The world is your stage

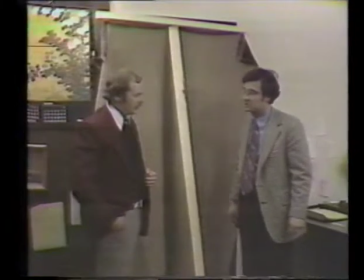[3:47]
if the sound is from air conditioning can it be turned off how about classroom
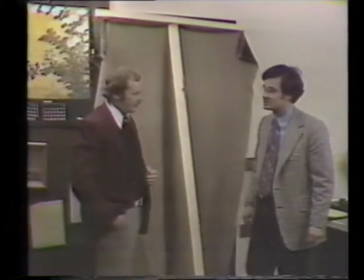[3:52]
bells or a paid system all of these normal sounds may be okay
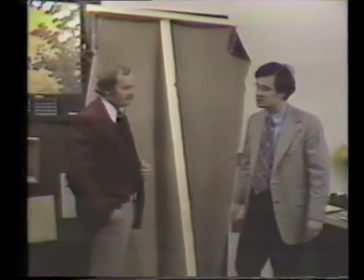[3:56]
but while scouting the location is the time to find out if
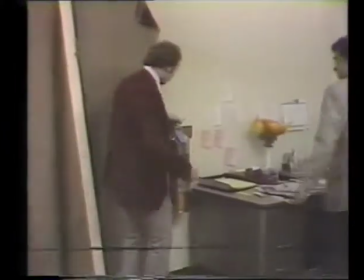[4:01]
in pre-planning we decide a certain location might be best our scouting will let
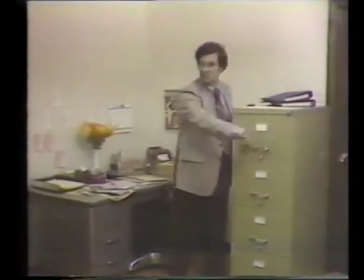[4:06]
us know what technical problems we may encounter while we're here we can see that most locations need a little housekeeping.
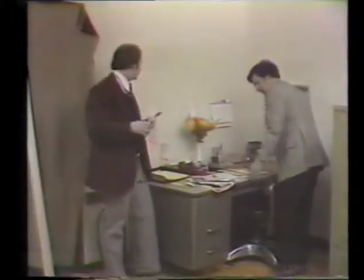[4:14]
When it's time to videotape, the furniture may look better at a slight angle, and a shoot-by piece in the foreground gives depth.
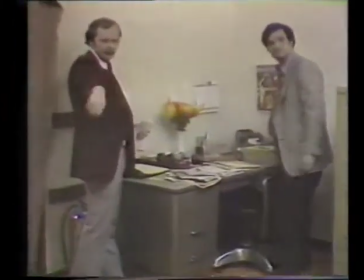[4:22]
Most desks have too many attractions on them. Our program is the thing.
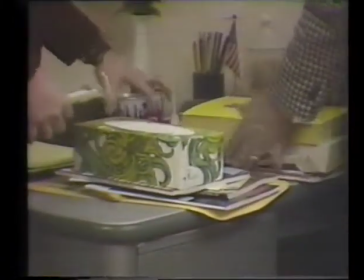[4:27]
The setting is just that, a place to present our program from. So it's usually best to keep it simple.
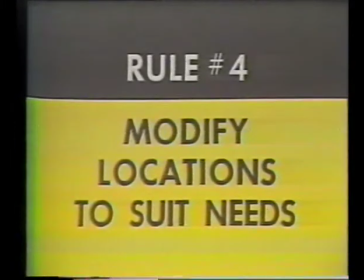[4:36]
Other things might be brought from nearby areas to enhance the effect, or special props might be brought in.
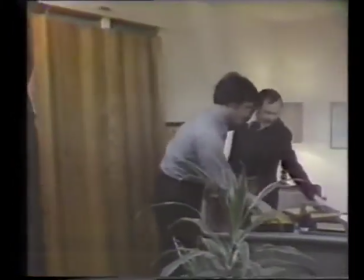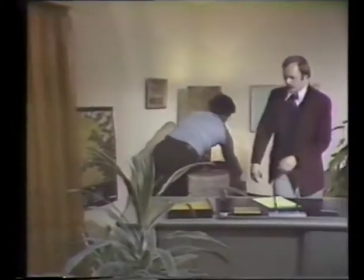[4:49]
If you can use an existing location, well and good, but for various reasons, technical and practical,
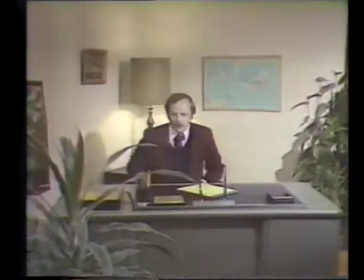[4:56]
you may decide during planning or scouting that you need a more controlled situation, a studio.
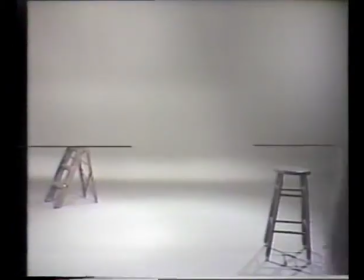[5:02]
This may be a real studio which you have available, or a large special quiet room which you can set up temporarily to be used as a studio.
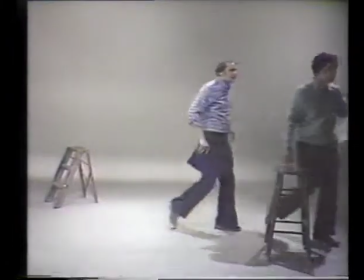[5:12]
Let's look at some of the simple and abstract things which we can do to create an illusion or a mood when we have full control over the shooting area.
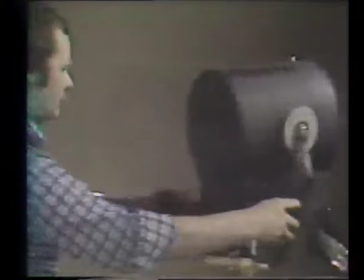[5:22]
Using lights, we can add patterns and shadows to create a background interest, or perhaps to give us a theme.
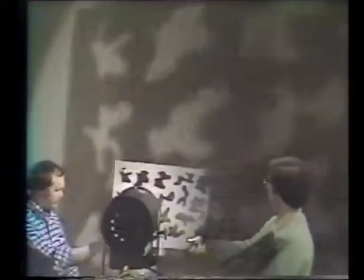[5:32]
Masonite is a good material to cut these patterns from. A bare bulb gives a sharper image.
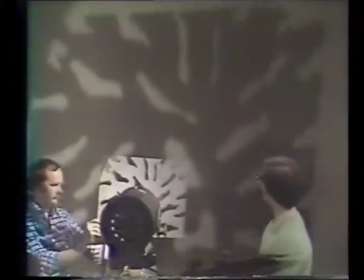[5:41]
And remember, not too close to the lamp. We don't want our cutout to burn.
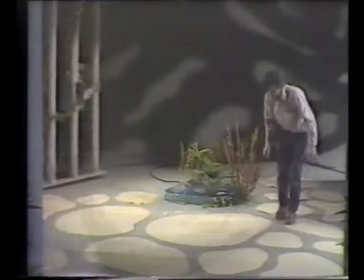[5:50]
we can move in an object to add to the background picture or
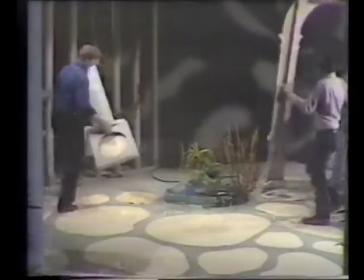[5:57]
add more in a freestanding piece cut from foam core Upson board or cardboard keep
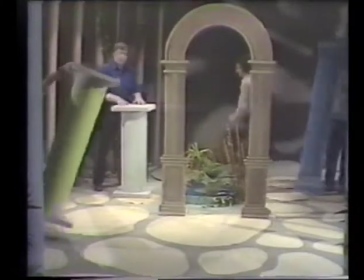[6:06]
checking the picture on the monitor add just enough to set the scene not to dominate it
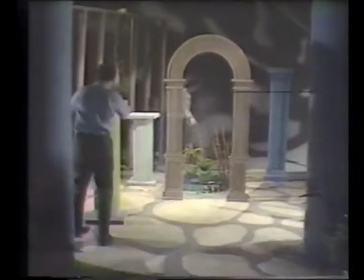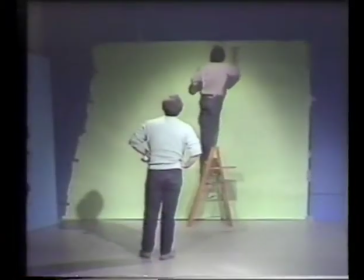[6:19]
no seam paper used displays can give us a fast background and
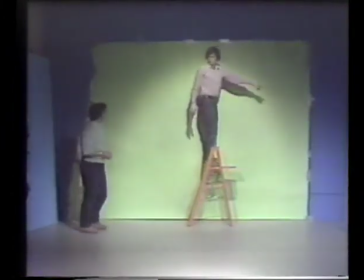[6:25]
color change It's 9 feet wide and 36 feet long and will tape up to our walls easily.
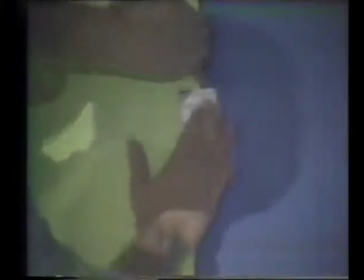[6:32]
Silver duct tape is especially good for almost any taping job.
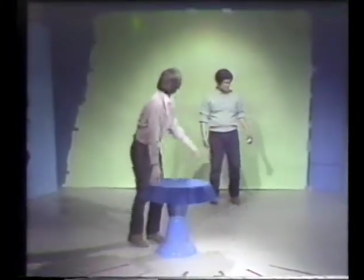[6:40]
This gives us a background.
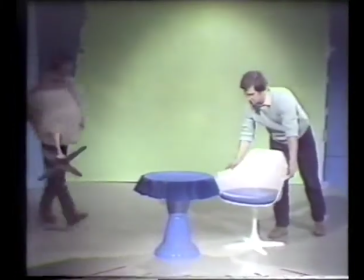[6:42]
Now we add a couple of chairs and a coffee table for interest as well as a home base to keep things on and we have a simple set.
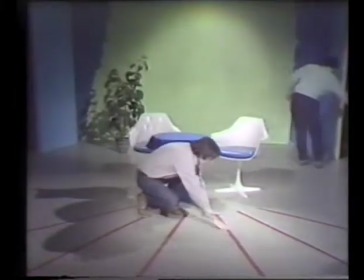[6:54]
The floor may need a little treatment like carpet or maybe just a couple of lines with colored tape to add perspective.
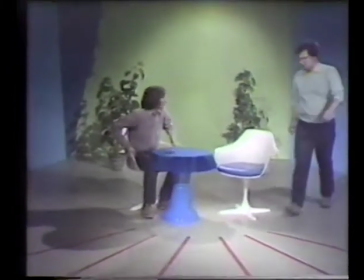[7:05]
Our people complete the picture and should never have to fight for attention with the set.
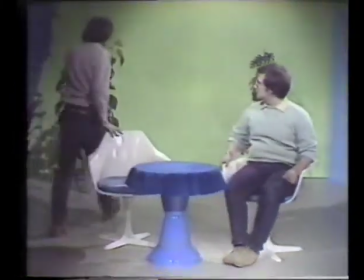[7:11]
Busy backgrounds, plants growing out of heads and other pitfalls can be easily avoided by watching the monitor.
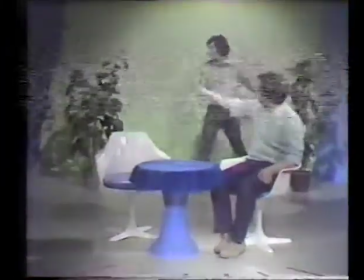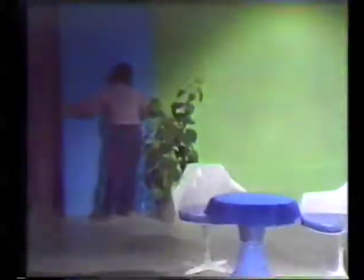[7:23]
Make sure we have enough set so we're not overshooting it.
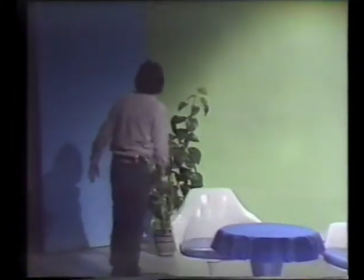[7:27]
You may have to add a small flat and a color change may help to make it look deliberate.
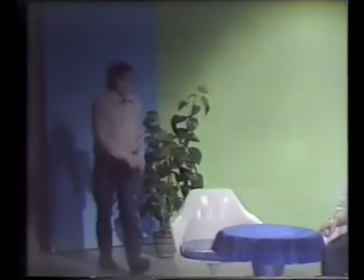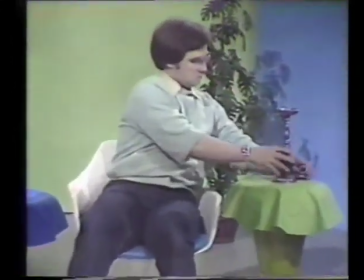[7:37]
If our talent is to show the viewer anything, make sure he has a place for it, a comfortable location that he can use as home base.
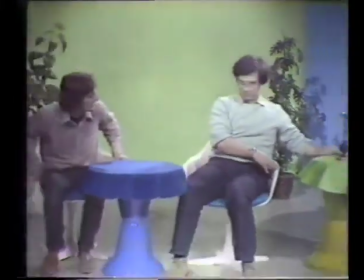[7:46]
It will make him feel at ease and make it easy to light and be picked up by our cameraman.
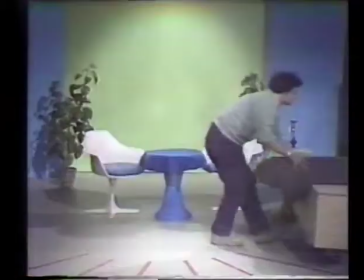[7:56]
When we're working in an area like this, we can let our ideas run. Platforms will change floor levels.
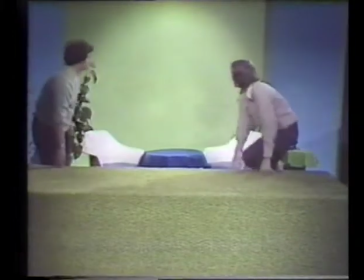[8:03]
We can add color for mood. We can get as complicated as we want.
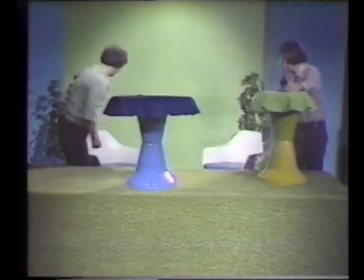[8:11]
But don't forget, we're striving for a simple look that won't distract.
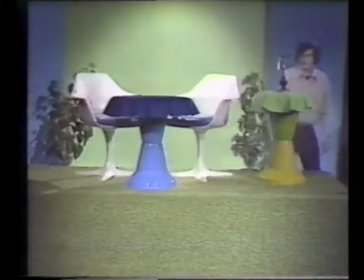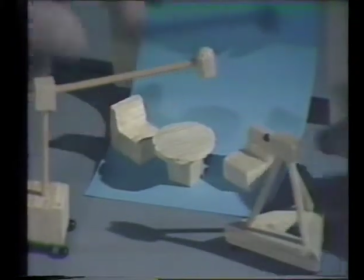[8:26]
It's important to plan all set and prop construction to avoid extra work.
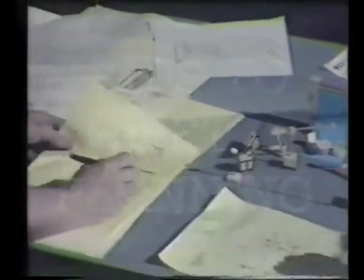[8:31]
Artist sketches, layouts, models, and blueprints may help plot the action and simplify the whole job in the long run.
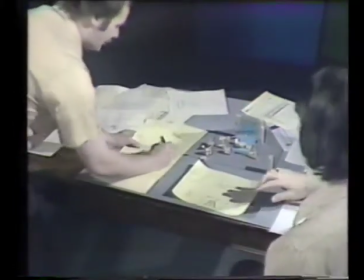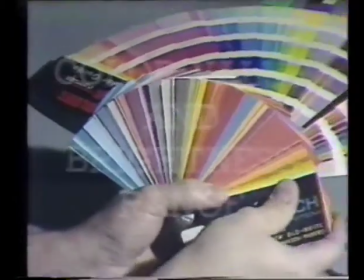[8:46]
Colors and brightness of all objects in the pictures should fall within the range of the TV camera.
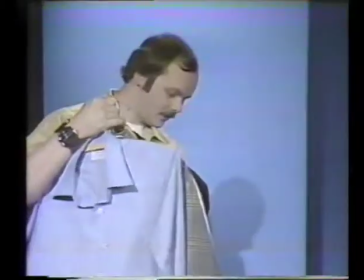[8:52]
Remember to allow for the colors of your talent's clothes.
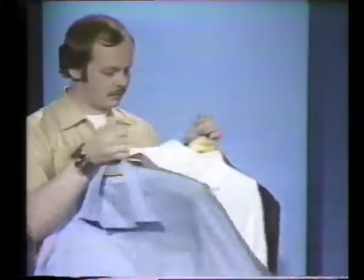[8:55]
No blacks, no whites, no large sparkly objects, no fine patterns which might vibrate.
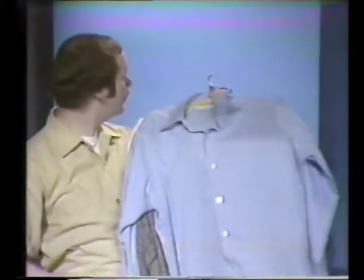[9:02]
And most important, avoid the same color as the background. Flesh tones look best with shades of blue behind them.
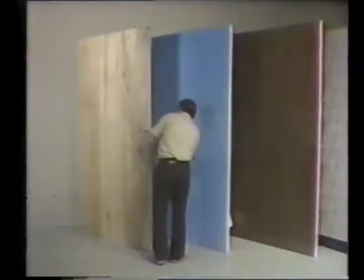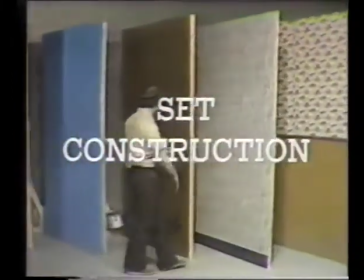[9:15]
Planning is especially important if we decide to construct a hard set.
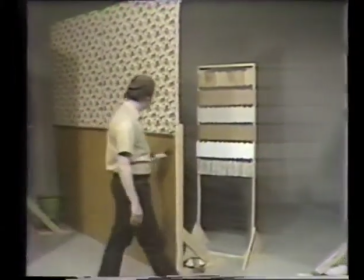[9:19]
As most surface materials come in 4x8 sheets, for economy and handling, it's best to work in that format.
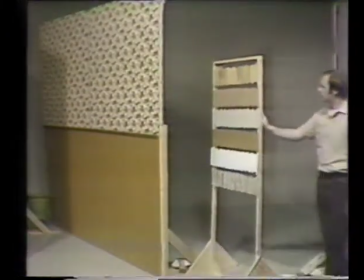[9:26]
We can use plywood, ops and board,
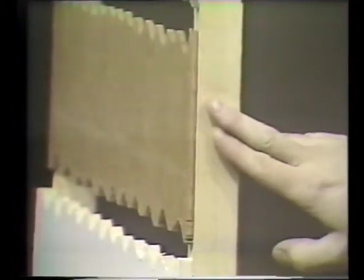[9:34]
masonite, foam core, vinyl board.
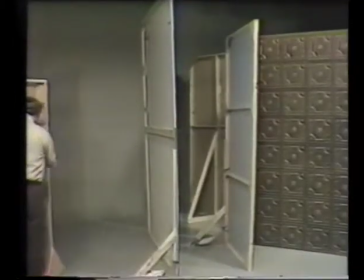[9:43]
Theatrical scenery flats are usually painted muslin on a framework for ease in moving and storing.
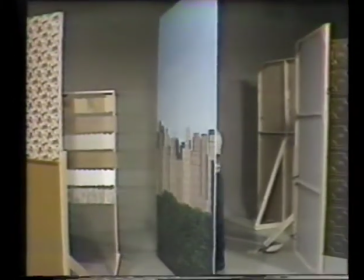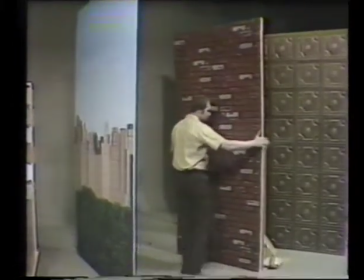[9:58]
Vacuum form plastic wall sections are also available in a variety of patterns.
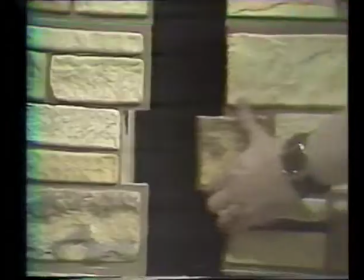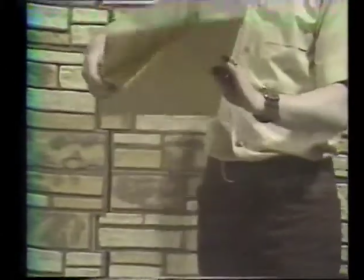[10:12]
Unlike the theater, our cameras bring the viewer into the set and if we want realism we must build with a dimension.
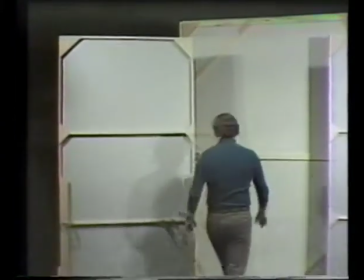[10:23]
Flats for a hard set are usually framed with 1x2s or 1x3s with a cross brace and corner blocks.
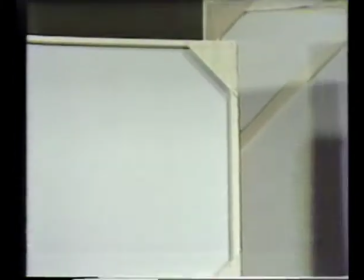[10:34]
Properly built framing can have the surface material replaced over and over.
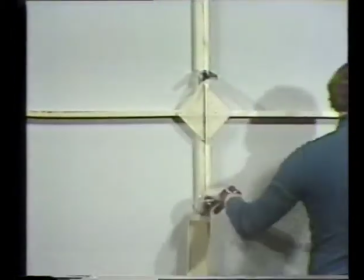[10:41]
Flats of this type can be nailed, bolted, or held together with lash lines.
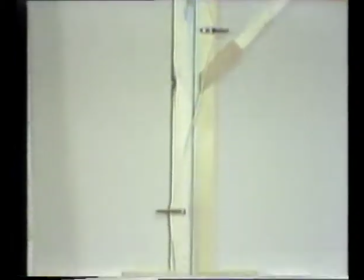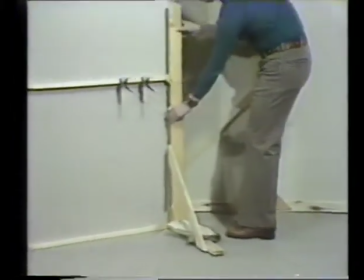[10:53]
Braces and sandbags can keep them from falling over.
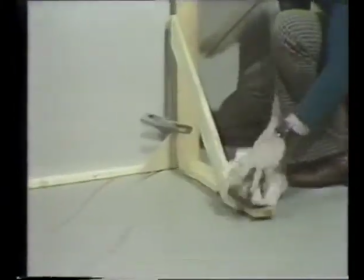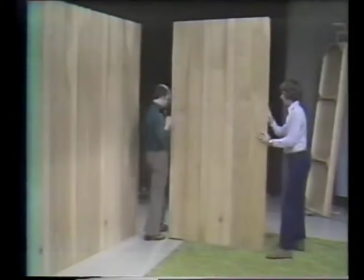[11:02]
In placing our flats, a set with a corner is not only interesting, but is also self-standing.
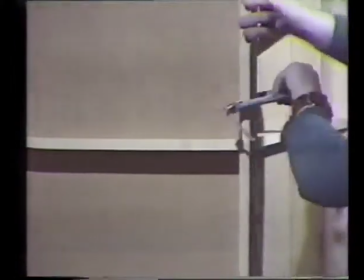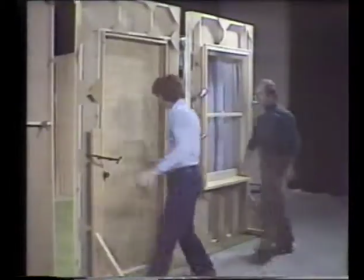[11:17]
Working doors and windows need extra strong construction to prevent the walls from shaking.
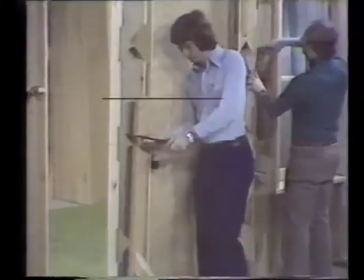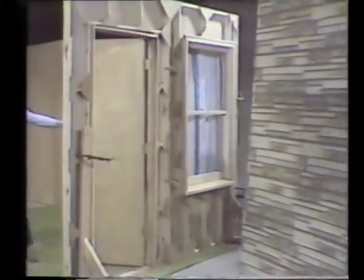[11:28]
You probably will also need some kind of background for when the door is opened,
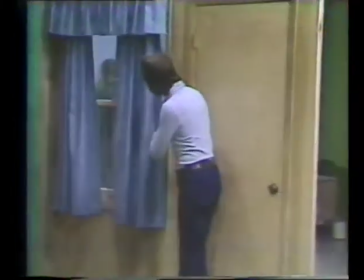[11:35]
or a view to see through the window.
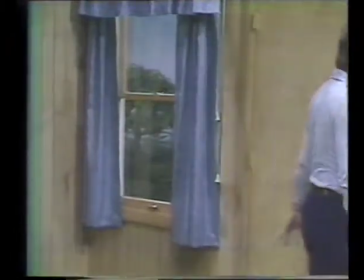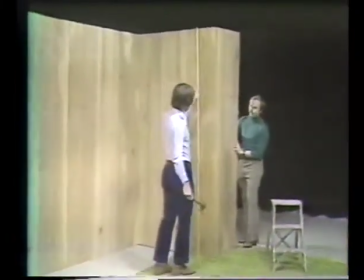[11:43]
We can create interest in a long wall by adding a jog to simulate the normal turns and coves in real construction.